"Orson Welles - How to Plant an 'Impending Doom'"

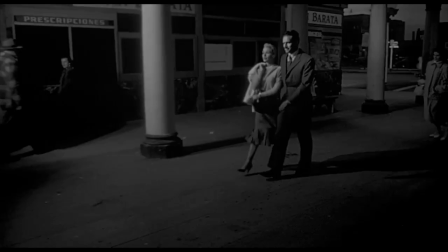8:19 As the car passes away, music almost fades but is still apparent, sources being the restaurants and cafes and or bars alongside the roads.
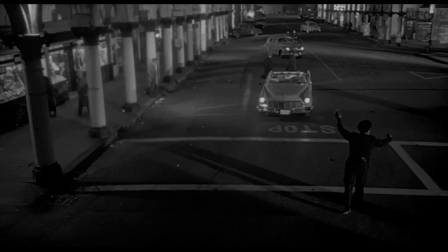8:27 The space is established as one that would have these sounds, which makes them diegetic.
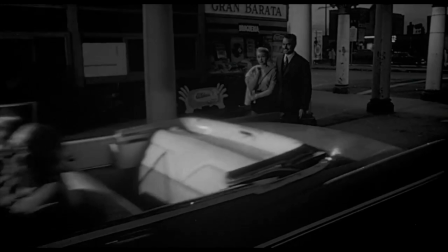8:32 The shot works well as a continuous shot rather than a multiple shot because the ever-elusive sense of temporality, the anticipation and curiosity,
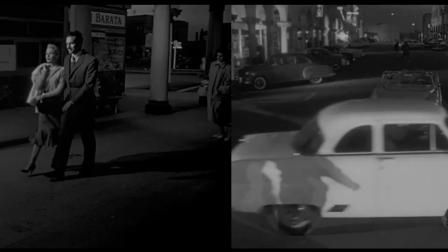8:39 the on and off screen space, the diverging and converging nature of the timelines would otherwise be not as evident.
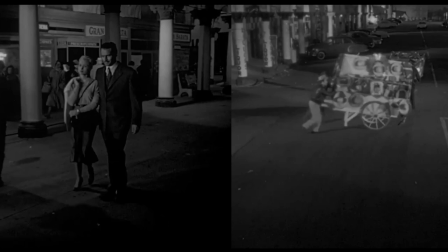8:45 The simultaneity of the two parallel time zones is of the essence.
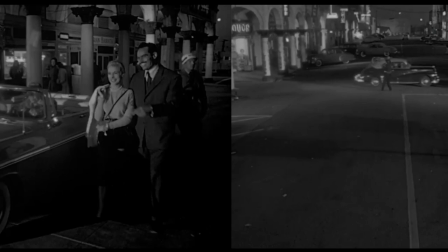8:49 The framing and spatial elements come out in all their glory as the camera tracks all the way, almost in a vehicle-like fashion which allows for different dynamic elements to exist within the foreground,
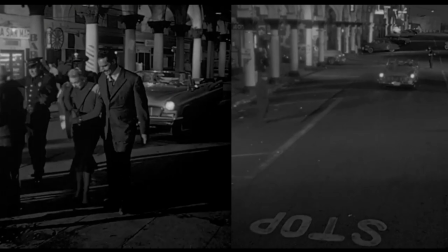8:59 mid-ground or the background as and when required or deemed necessary.
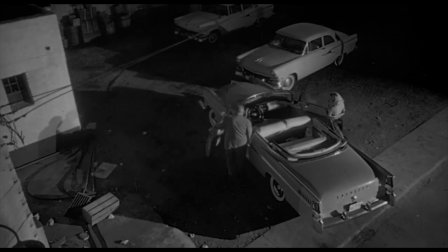9:03 Narrative arc establishes the characters within the car as either bait or random people who have been
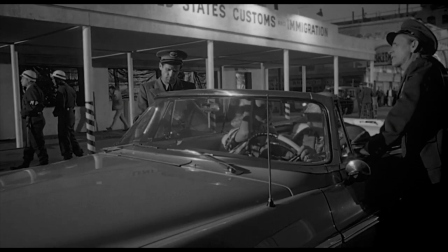9:08 endangered as a terrorist attack is in a smite or people who have been specifically targeted for the same.
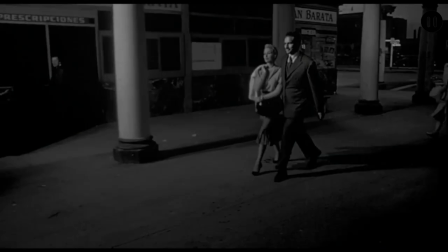9:14 My bet is on the second one. The exposition of the other couple is not impetuously planned and is meticulously unveiled when we hear that the man is making his first visit to the
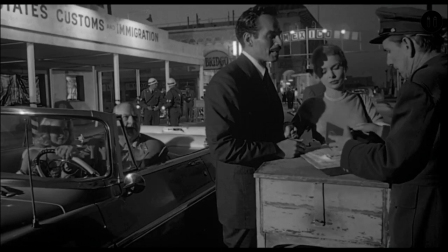9:24 states and is actually a man talked about by many as he's credited for acquiring one of the grandee businesses which is then coupled with the eventual but
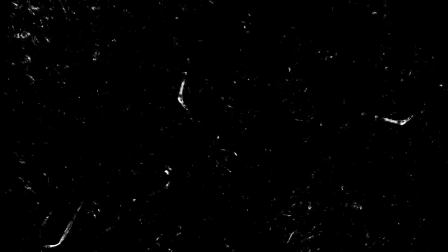9:32 certain doom of the other couple in the car that travels very closely with reference to the newlywed couple.
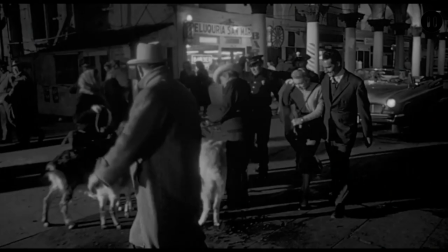9:37 Let's take a look at many of the micro narratives involved with it. The first one would be goat. The pack of goats play a symbolical role for me as a newly introduced couple is trapped within the proximity of the space with an impending doom associated with it,
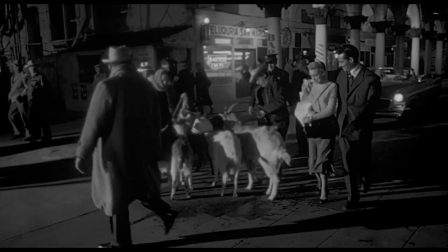9:50 let alone all the people there. The goat ends up becoming a figurative representation of it all.
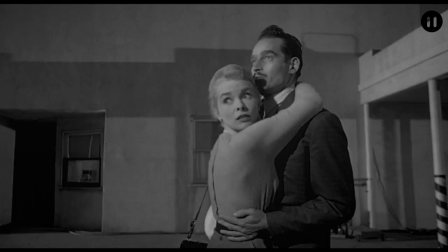9:55 Another symbolical role it plays for me in my mind is the fact that it's Mr. Vargas's first time out here in
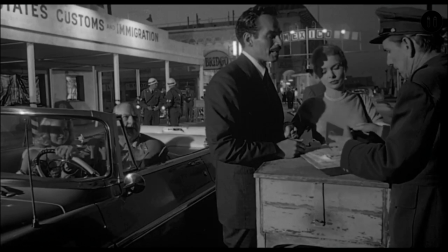10:00 the United States with his lady and how it strikes an image of the country and or the system as a whole. It speaks of his situation and how he is entrapped in this dicey scenario. Number two, America.
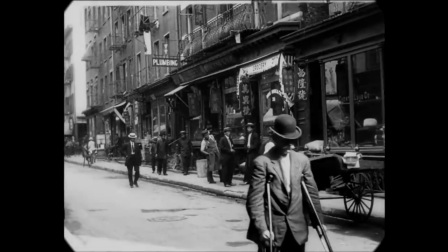10:11 I only speak from conjecture when I say this but the idea of a losing nationality within the Americans I feel is another role that is symbolized within the end sequence
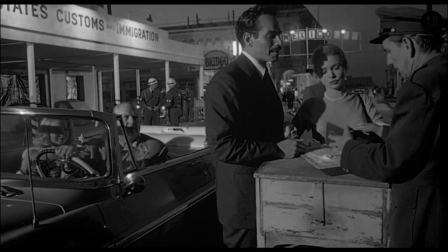10:20 where the men inquire about respective nationalities but let people of various nationalities in anyway and are quite easygoing,
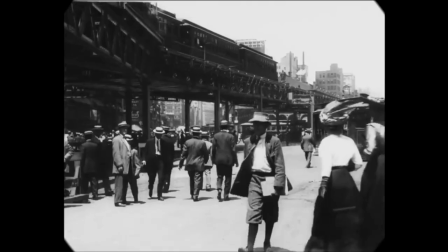10:29 reluctant and non-chalant about the same i feel this sums up the lost nationality of the united states from back then as well as they searched for their true meaning
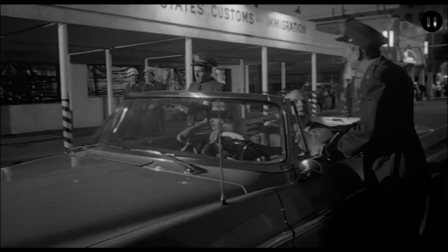10:36 and defining self as a nation in a whole it also foreshadows quite dastardly of what can be the resultant of the aforementioned number three american system on how the policemen are easygoing and less persuasive and quite
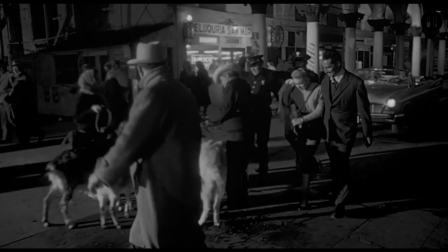10:50 inquisitive about capitalism and its greatest produced results number four some lives cost more
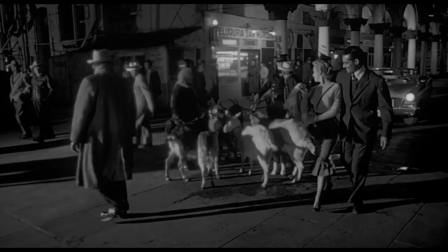10:56 On the passerbys' note and how it only adds to a bigger picture but not on a personal level.
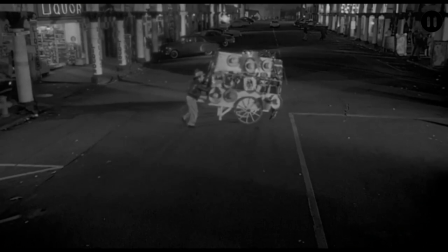11:01 Number 5. Hats. There's a passerby that traverses with a cart full of various shapes and sizes of hats.
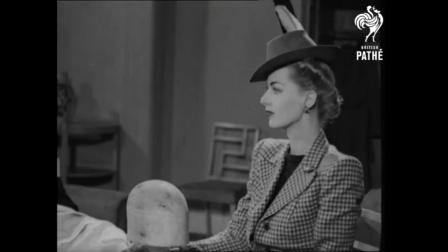11:08 The hat represents authority and power. The covered head shows nobility and different hats signify different orders within the social hierarchy.
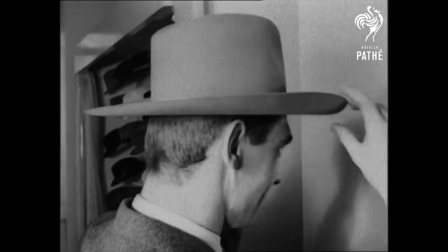11:16 It also speaks of classism and the differentiation that it may lead to. Many of the people walking amidst the crowd are people wearing hats.
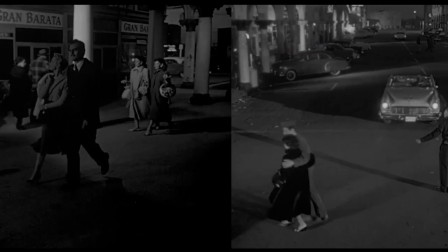11:23 Number 6. Coincidence and the sense of natural selection.
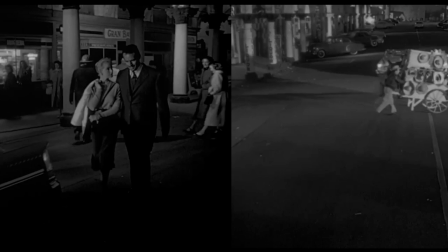11:28 This entails the entirety of this film.
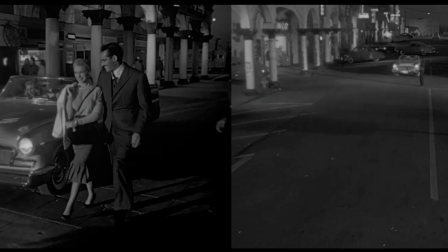11:30 If I take only this shot into consideration, it has a high sense of parallel with coincidences and a sly sense of natural selection. And how? That would be it for this video. Like and comment below and tell me what you think or what movie you want me to cover next. Alright then, until next Thursday. Just kidding.
Did you get any of that?